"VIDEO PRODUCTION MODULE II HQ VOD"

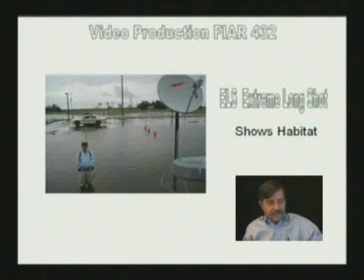[12:26]
You will also notice in things like sports events and so forth that here we have the man on the moon,
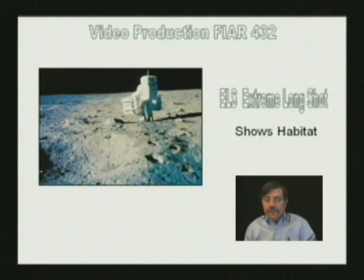[12:35]
but in sports events it's important because usually they have to conquer a large habitat. In football it would be the football field or the soccer field. In any of those situations, those sports arenas would be the habitat.
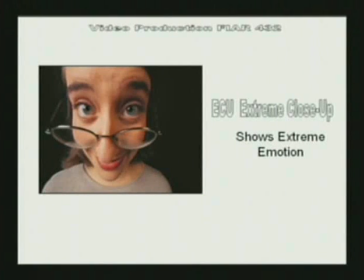[12:53]
The next kind of shot that we're going to talk about is the extreme close-up shot, or ECU. Again, I want you to remember the initials of these. The ECU, or extreme close-up shot, is used to show extreme emotion.
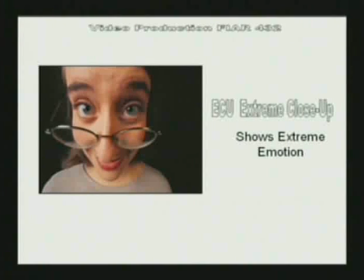[13:10]
In this case, this woman could have just found out she got a raise.
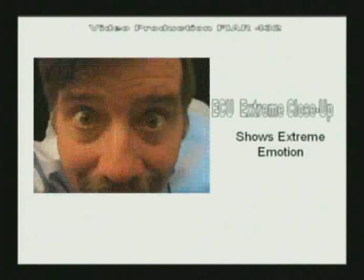[13:15]
In this shot of me, I might have just won the lottery. So you use the eyes to show this. An extreme close-up could be other things. I'm focusing here with all these shots on
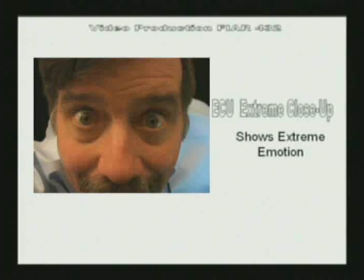[13:33]
human faces and aspects like shoulders and hands and legs, head to toe, because 90% or more of what you will shoot will be human shots. And so your
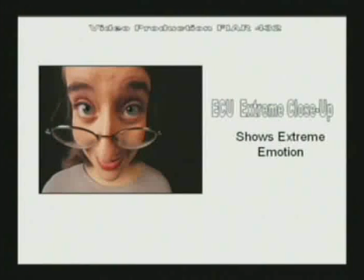[13:47]
shots with faces and hands and feet and heads and toes are really important to understanding the language, because really the face is the most communicative part of the human form.
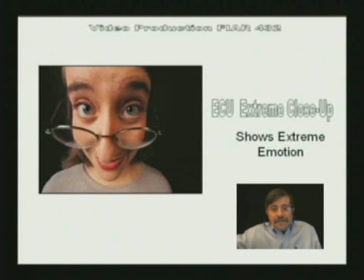[14:03]
Of all of the objects in the experience of being a human being, the face is probably the most communicative. You can express hundreds of thousands of emotions just between the relationship of the eyes,
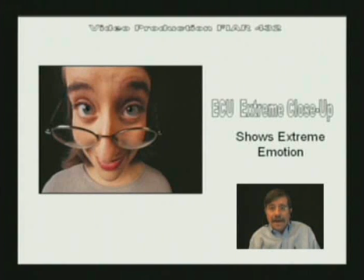[14:20]
the mouth, the certain angles of eyebrows or whatever. All of these things are crucial to understanding communication of the face, and of course the face as it communicates through video and film.
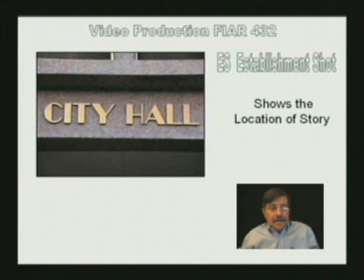[14:37]
The last of the kinds of shots we'll discuss today is the establishment shot, or ES. Now don't confuse that with extreme long shot, ELS. A lot of my students will make mistakes with that.
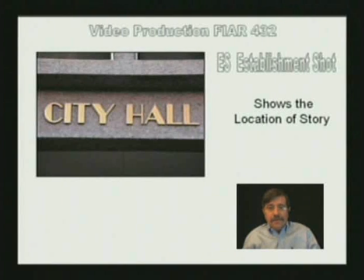[14:53]
The establishment shot usually involves a sign, like we see here.
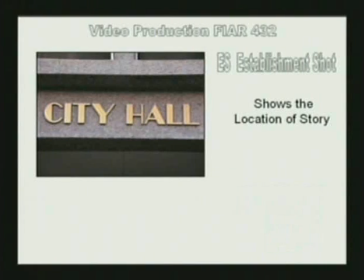[14:59]
The City Hall sign is an example that you'll see. And what it does is it shows the location of the story. Again, all of these kinds of shots are an attempt to tell stories,
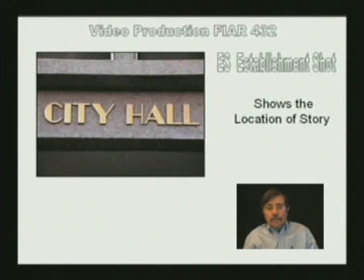[15:14]
and the stories require locations. Now you might say, well, isn't that habitat shot that we looked at, which was the extreme long shot, the location shot? Well, sometimes that can happen.
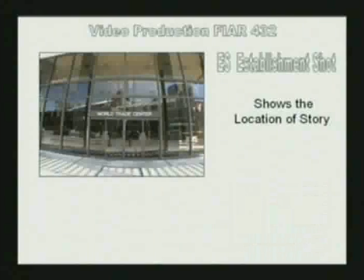[15:29]
In this shot here, you can see one of the places we broadcast from, this program and others, is at the World Trade Center in New Orleans, which was, by the way, was the first World Trade Center
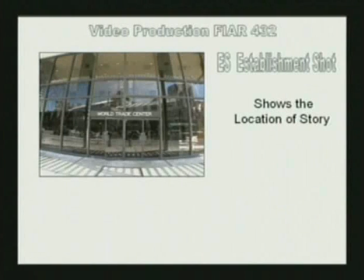[15:45]
before the one in New York, which unfortunately suffered the fate that it did. The World Trade Center shot here, this is wide enough that it could be considered to be an extreme long shot and an establishment shot.
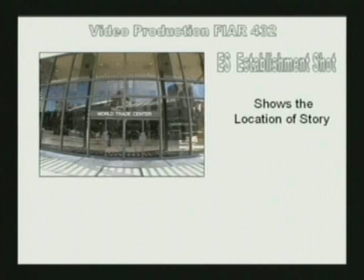[15:59]
But really, I want you to focus on the idea of a sign.
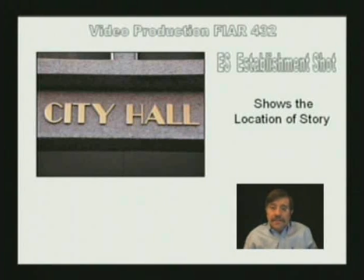[16:07]
It could be, for instance, a street sign could be a location shot, and it could be a fairly close shot of the street sign. It could be the bow of a ship where it says the SS Bounty or the SS Titanic.
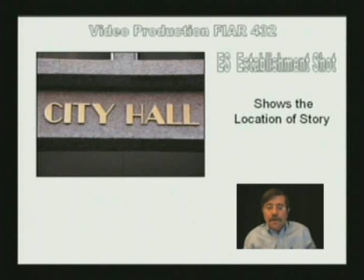[16:22]
So an establishment shot tells you the location of where you are, but it doesn't necessarily show you the habitat.